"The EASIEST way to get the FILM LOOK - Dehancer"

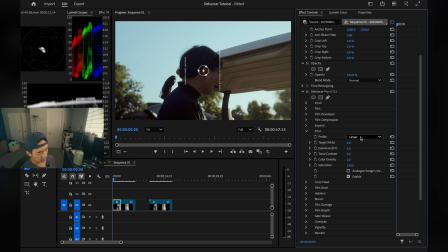I like jumping to print because this heavily impacts how your image is going to look. So we have different options here i like kodak 2383 print film but i know some people like the fuji film and then underneath
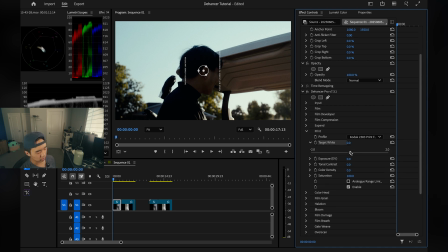we have a bunch of different sliders we have target white which is when you move it to the left it warms up the highlights and whites to the right it cools it down so i'm gonna keep it just default exposure same thing pretty standard i might raise it just a tad image just looking dark again.
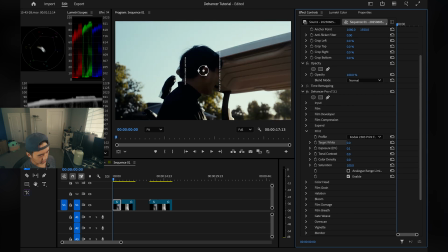Tonal contrast is just contrast. Color density doesn't affect things too much so I don't play with it. And saturation is just saturation. I like jumping to the expand tab next which allows you to control your blacks and whites.
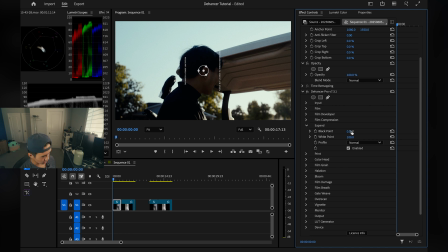As you can see the blacks here are very deep so I'm gonna lift them just a bit. Even minus one is a lot but minus two is even better.
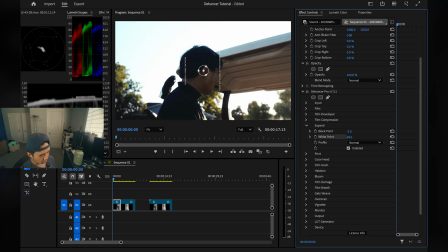And And whites on the other hand, I don't want a blown out sky and I don't want super dull.
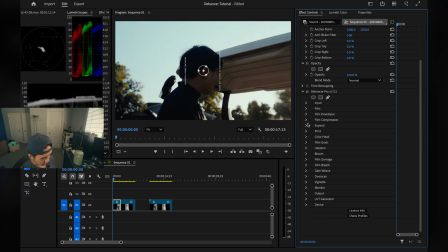So I might just keep it where it's at. The next tab I like to hit is film developer. Make sure you enable this. Here it gives you even more sliders. Contrast boost, again contrast. Maybe we'll add some just so we know it's there. Gamma correction, doesn't do too much.
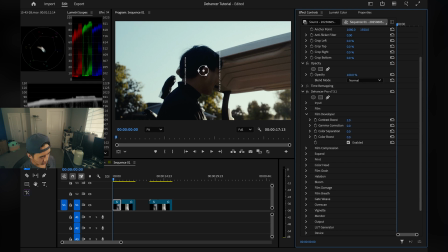Very subtle. Color separation, same thing. Doesn't do too much. You will see a slight difference in the sky here. but both gamma correction and color separation really depend on your footage sometimes it does a
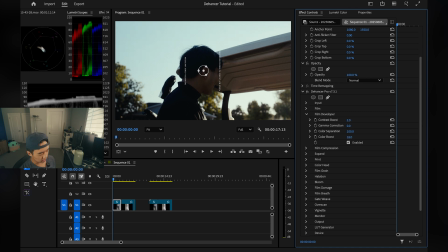lot sometimes it doesn't color boost on the other hand part of my favorite slider allows you to bring a lot more color back into the footage so as you can see the greens are now popping in the trees some more blue in the sky and
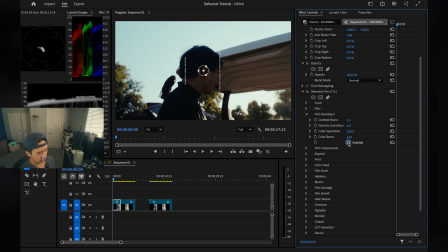a lot more visually appealing in my opinion so this is film developer off and this is it on next let's move on to film compression film compression is basically a way of limiting your highlights and
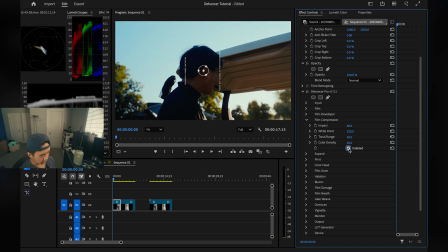whites so when i enable this bam you can see that the sky dims just a little bit so this is an important tool when maybe your sky is too bright for example and you can mess with the impact and stuff you can see it blows out the sky a little bit more same
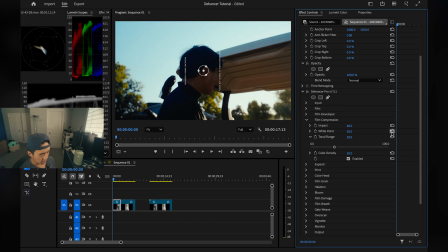with white points dragging to the left blows it out a little bit more but for me i usually only mess with tonal range here you can see that when i drive to the right a lot more details are left in the trees here when i drag it to the left it gets more
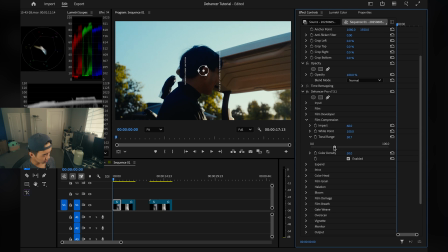blown out so i think i'm going to drag it a little bit to the right here so i get more of that detail back in the trees so this is it on this is it off you
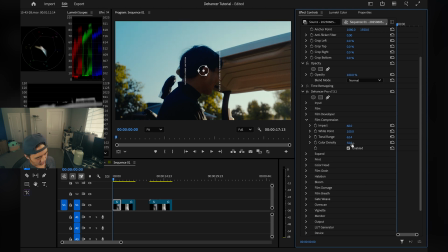can see a big difference color density again i don't touch it if you zoom in you might be able to see a change but for me it's not really worth the trouble of using next we jump down here to color
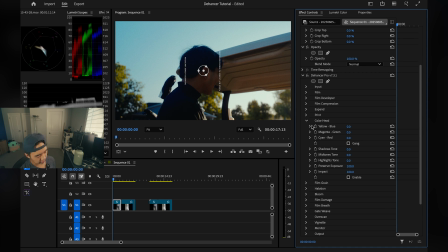head color head is where you're going to make a bunch of big color adjustments film tends to have a warm greenish tint so that's what we're going to try and achieve under the yellow and blue tab here we're going to slide it towards yellow here I
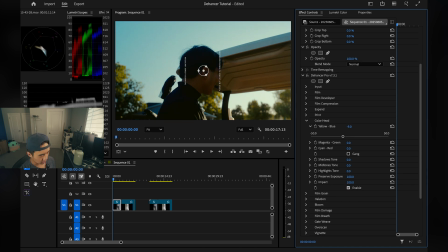lied we're gonna enable it first then slide it to the left add a little bit warm yellow tint next under magenta green I'm gonna slide to green just a little bit maybe even just one sign
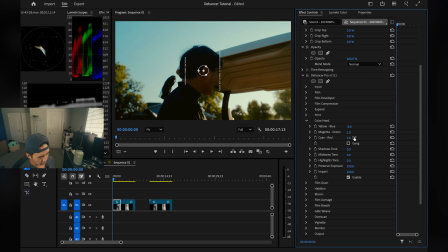in red we're gonna slide to red just a little bit just a tad and shadows we're gonna drag them to the left to cool them down and right to warm them up so for me I like them cool so I'm gonna go to the left mid tones and highlights I like them warm
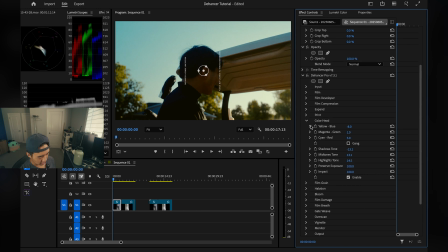so I'm gonna drag both to the right and that's it for the color head so if we turn off and on you can see a big difference has been made next we have film grain film grain is pretty straightforward I'm sure you all know what this is lower the number here tends to
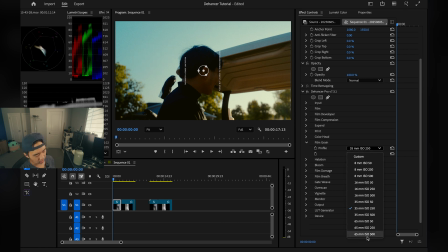be smaller grain and higher numbers tend to be larger grain lower iso is less grain while higher isos have more grain so for me i like it very subtle we're going to go 65 millimeter iso 50 which is
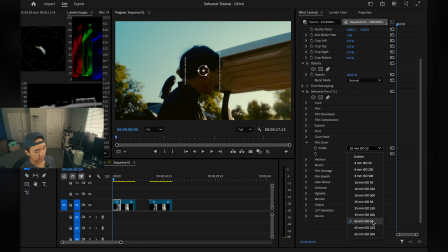going to be large grain but not that much so i like it subtle so i'm going to close that out next we have halation probably one of the most important tabs here to get that film vintage look so we're going to enable this and what this does is it pretty much adds this red aura next
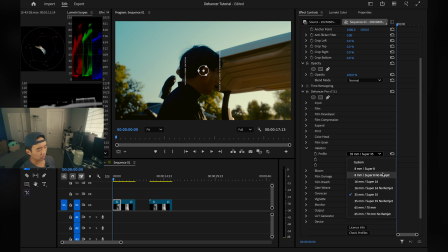to bright areas that are also next to dark areas so when i go here lower numbers are going to have stronger aura while higher numbers are going to have less so for me i like
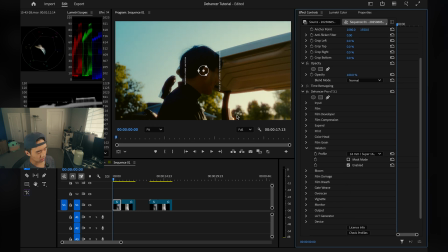a good balance like 16 somewhere in the middle just so we can see it we know it's there but it's not overpowering the whole entire screen like 8mm so 16 is where we're going to have it next we have bloom bloom again another important tab here we're going to enable it it basically adds this soft glow around your highlights and
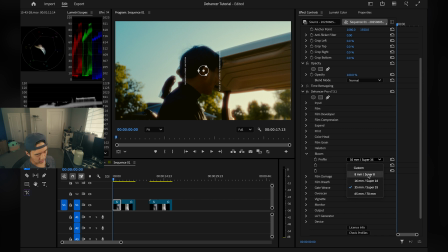it pretty much adds this nice dreamy look to your film and 8mm is going to be strong bloom while higher numbers are going to be more discreet. So for me I like it somewhere in the middle like 35 millimeters.
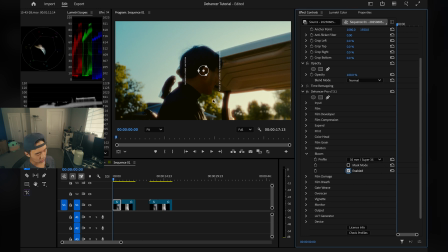Turn it off we see. Turn it on. A nice dreamy look that's not too overpowering. We have film damage here. I don't use it. Some people might. Basically adds like dust and scratches to your screen. It's not for me so I'm not going to use it. Same with film breath i don't really use it so i keep it off gate
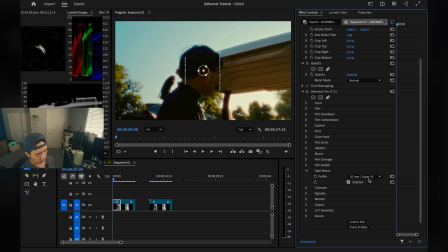weave distorts the image i never use it but if that's something you want it's there over scan really depends on
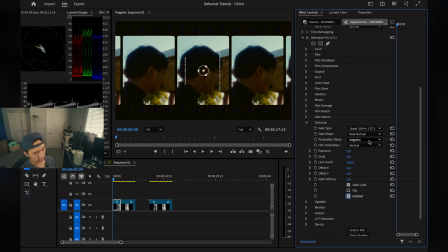the kind of video i'm trying to make what this does is it adds those film boxes that you
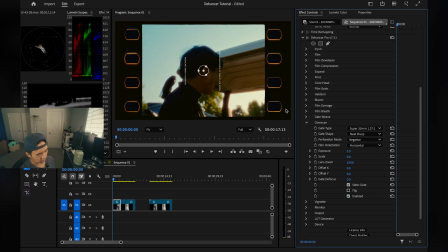see everywhere and you know it's a good option depending on the project you're trying to make i'm not going to use it so i'm gonna keep it off next we
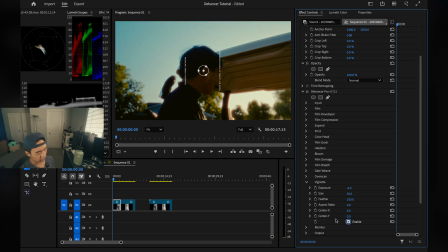have vignetting vignetting basically adds those dark edges around your film so i'm not going to use it monitor gives you control of false
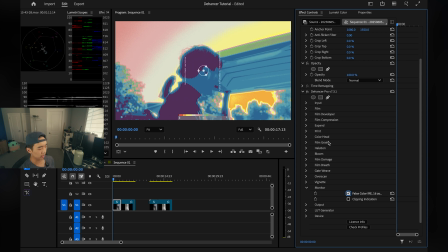colors which is a tool to nail your exposure so if that's something you need
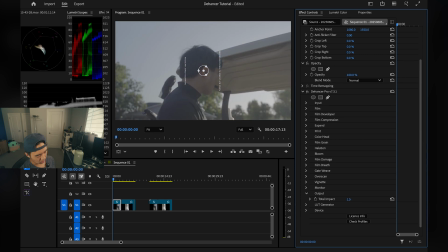it's here output basically how much of the answer do you want on your image
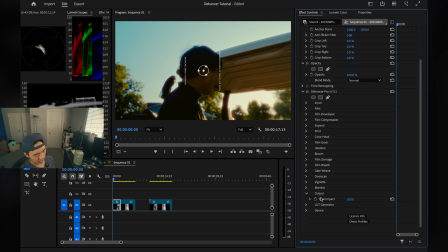zero is nothing hundred is full impact pretty straightforward light generator this allows you to export your color grade as a LUT so if you want to speed up your process and just create a drag and drop LUT you can do that and that basically
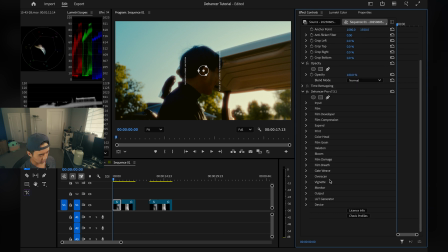sums up the dehancer and all the tabs in adobe premiere so this is
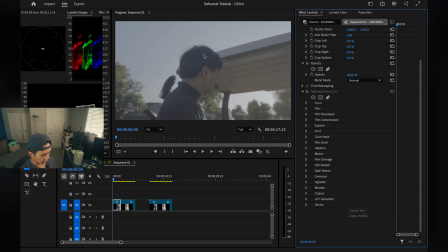the before look of the footage SOG3 very bland very boring
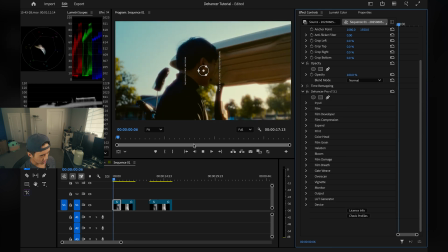dehancer on bam you got that beautiful glow some
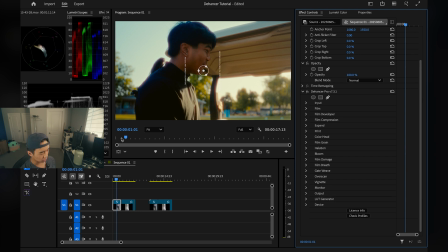halation nice color greenish tint and there we go that's what we have usually when I'm editing multiple different clips
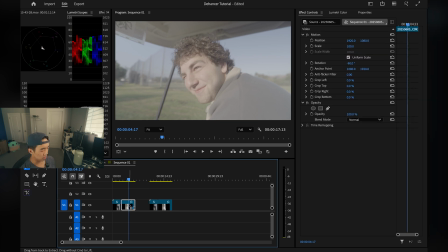I'll literally take the answer and just copy and paste it in and because now you know what
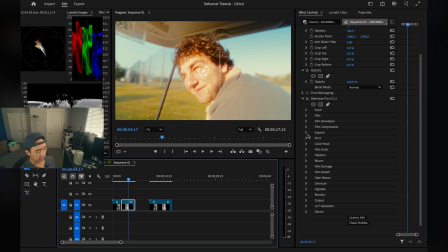each tab does you can make adjustments to your liking so for example let's say I want deeper blacks I know I'm going to go to the expand tab here and now adjust the blacks to be deeper than with film compression let's say i want more detail
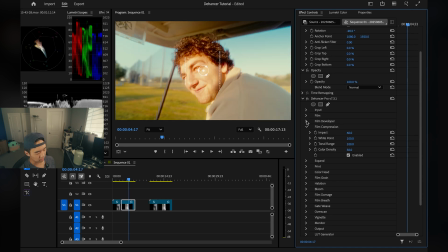in the lighter parts like the sky adjust the tonal range and now i have an image that i am happy with so again
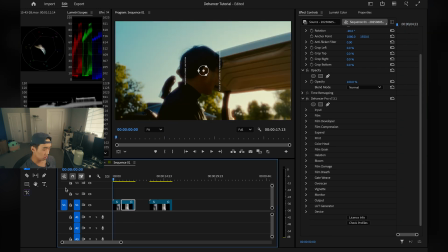this one before after so i think it's important to preface that dehancer did not pay me to make this video what they did was they offered me a subscription to test and make a full honest review they told me i can say
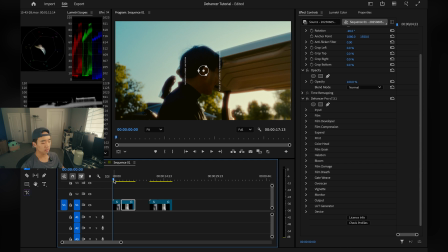whatever i want so in full honesty dehancer is very expensive